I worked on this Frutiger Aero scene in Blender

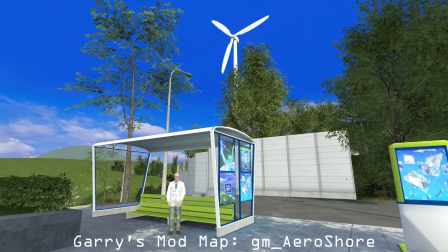0:00 If you've been on the internet for long enough, you will likely recognize the term Frutiger Aero.
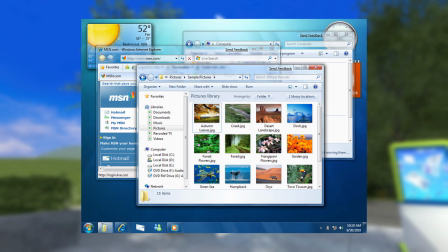0:06 It depicts an area of design that was ubiquitous during the early 2000s, and for me, a style I didn't really get familiar with.
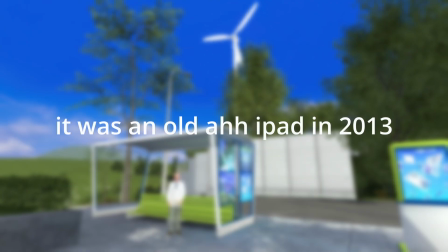0:13 By the time I got a device that I could use to traumatize myself with creepypastas on the internet,
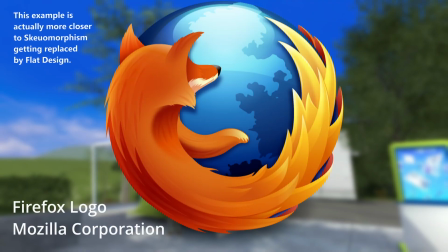0:20 Frutiger Aero has already been replaced with minimalism.
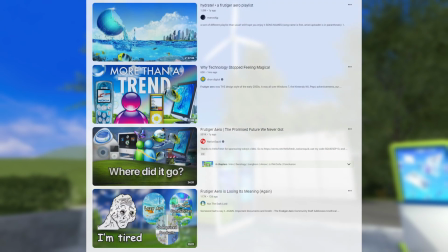0:23 For the past few years, however, I've come across a lot of Frutiger Aero content here on YouTube and found it pretty interesting.
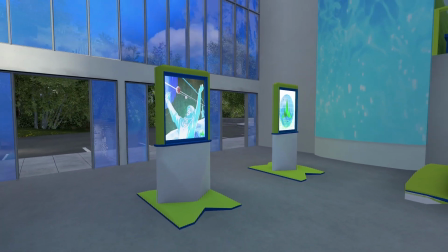0:31 One thing I really wanted to do for a few months now is to try and capture the Frutiger Aero aesthetic in Blender.
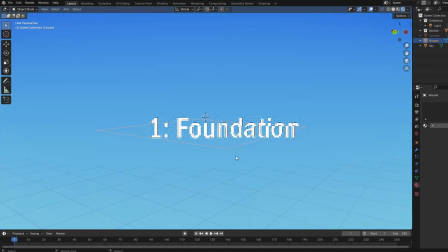0:38 And here's how it went. Starting off, I worked on the sky and grass to start the foundations of the scene.
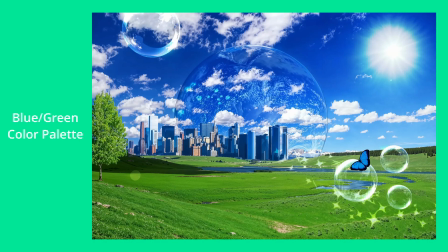0:47 Most Frutiger Aero designs have a strong blue and green color palette, and the most blue and green thing I could think of was a big blue sky and a few grass hills.
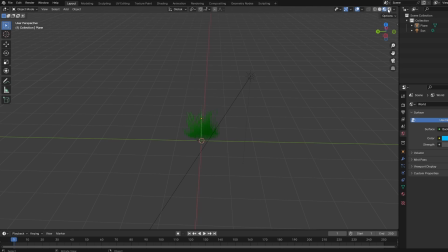0:56 The grass is just a hair system which uses this grass object, which is pretty much the same as what they do in Minecraft.
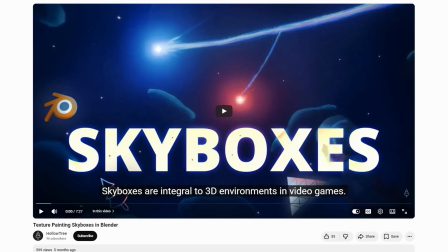1:04 I do have a video on my channel which involves texture painting skyboxes, but this time I decided to go fully procedural, using shader nodes.
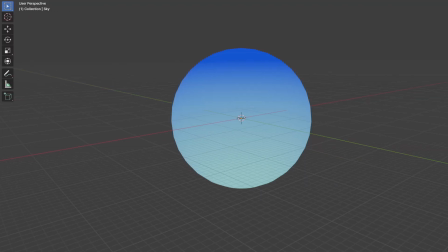1:13 And when I say procedural, I mean just a simple gradient because I don't think Frutiger Aero has any need for a complex sky.
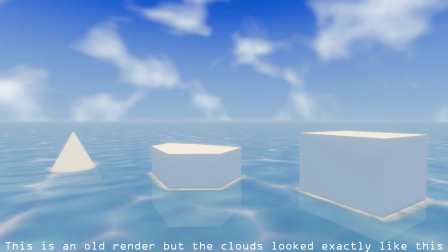1:20 Also, I tried making clouds with shaders, but it looked like crap no matter what I did, so I just gave up.
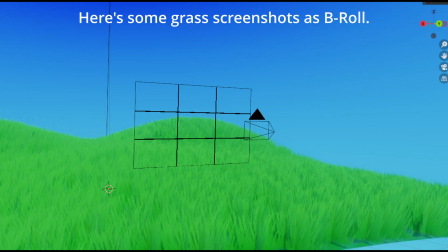1:27 Another thing I wanted to try in this render, which I typically don't do, is animate it.
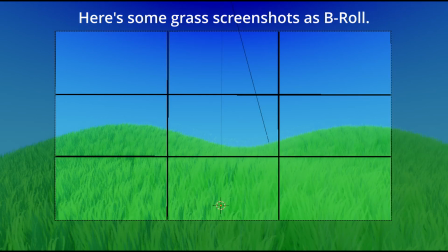1:32 So for the grass, I decided to add some wind, and the final result looks pretty good to me.
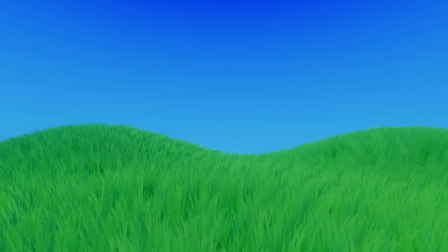1:41 One thing I noticed about Frutiger Aero is the focus on sustainability. So I had the idea of adding wind turbines into the render, which honestly might be my favorite part out of this entire video.
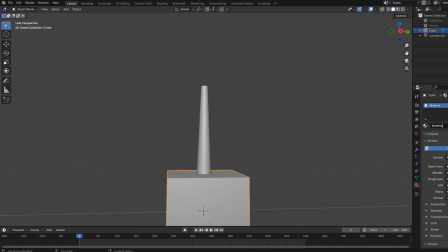1:54 I started off by modeling a wind turbine, which took like a few minutes.
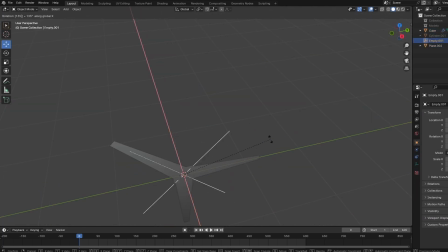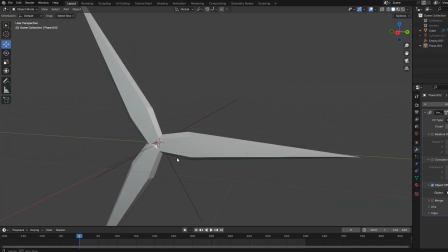2:05 I thought that making the turbine spin in the correct rotation, even when the base was transformed or rotated,
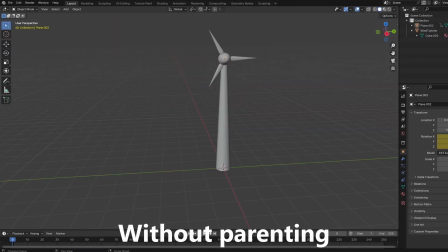2:11 would be problematic, but I found that if I separate the blades and parent it to the wind turbine,
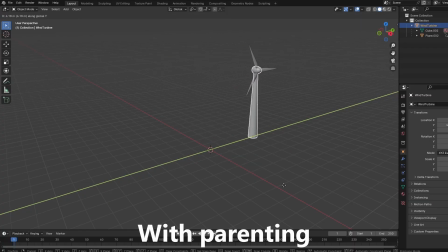2:15 I could rotate the entire object and the blades would follow. This also preserves keyframed animations, which was perfect for my case. And here it is in the scene.
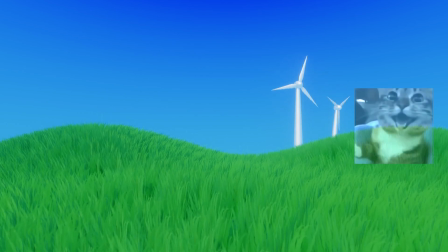2:29 Like I said earlier, the wind turbines are probably my favorite part about this render, and it just makes the image feel more Frutiger Aero-ish.
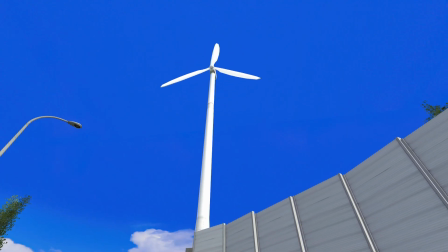2:38 After adding the wind turbines, I realized they needed to generate power for something, and that is how this city came to be.
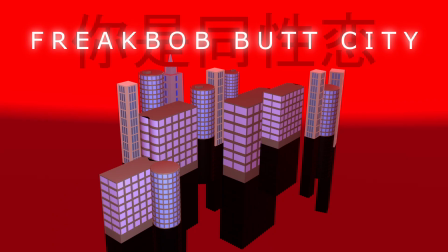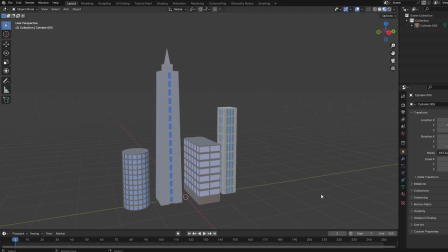2:51 This city really is just 4 building models I made on some random Tuesday night.
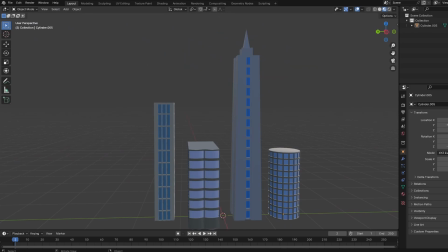2:57 Anyways, using perspective to my advantage, I created this illusion of a city which is just a few small floating buildings that lack size consistency.
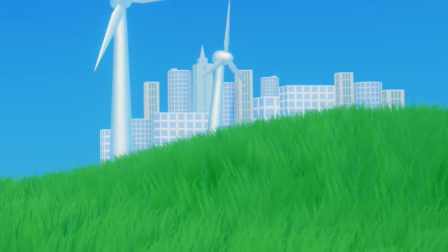3:06 Since one side of my render had a lot of things in it, I had to balance it by adding things to the other side.
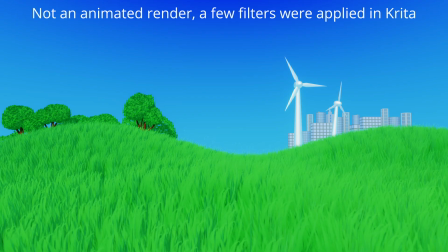3:13 I decided to add a few trees, which are just hair emitters like the grass, which also had the intended consequence of lagging the hell out of Blender. Anyways, the image is fairly balanced now, but I think the sky is too empty for this render.
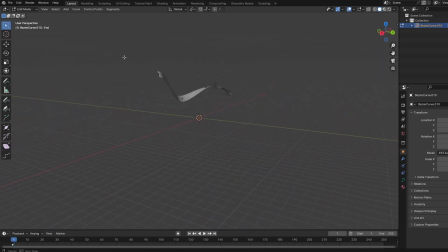3:27 So I decided to add some goofy lines in the sky, which is something not very Frutiger Aero, but rather Frutiger Aurora.
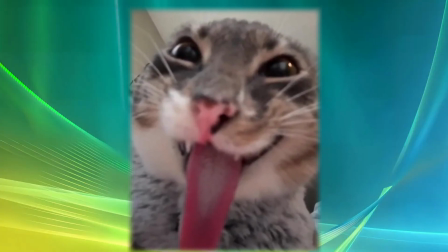3:36 I don't care though, and I'm keeping it because it looks cool. Alright, here's the render so far, and I think it's pretty close to being finished.
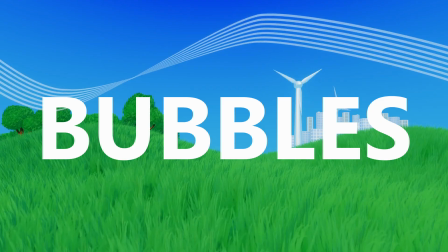3:45 I decided to add some bubbles next, which use another procedural shader I created for this project.
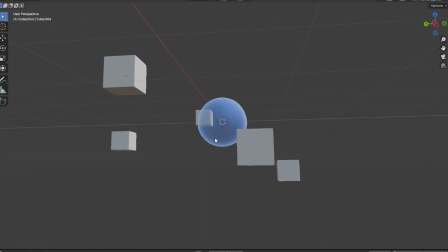3:51 Now, I usually would explain the shader process, but I can't devote too much time to a tutorial for everything in this video because I'm currently working on the mod for Terraria.
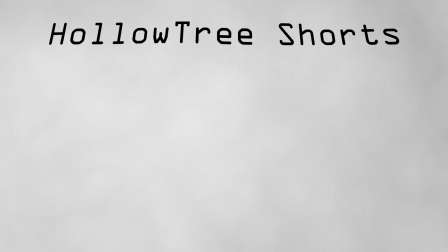4:02 I am thinking about uploading a few shorts to my channel, which are tutorials for certain things I did in this project though.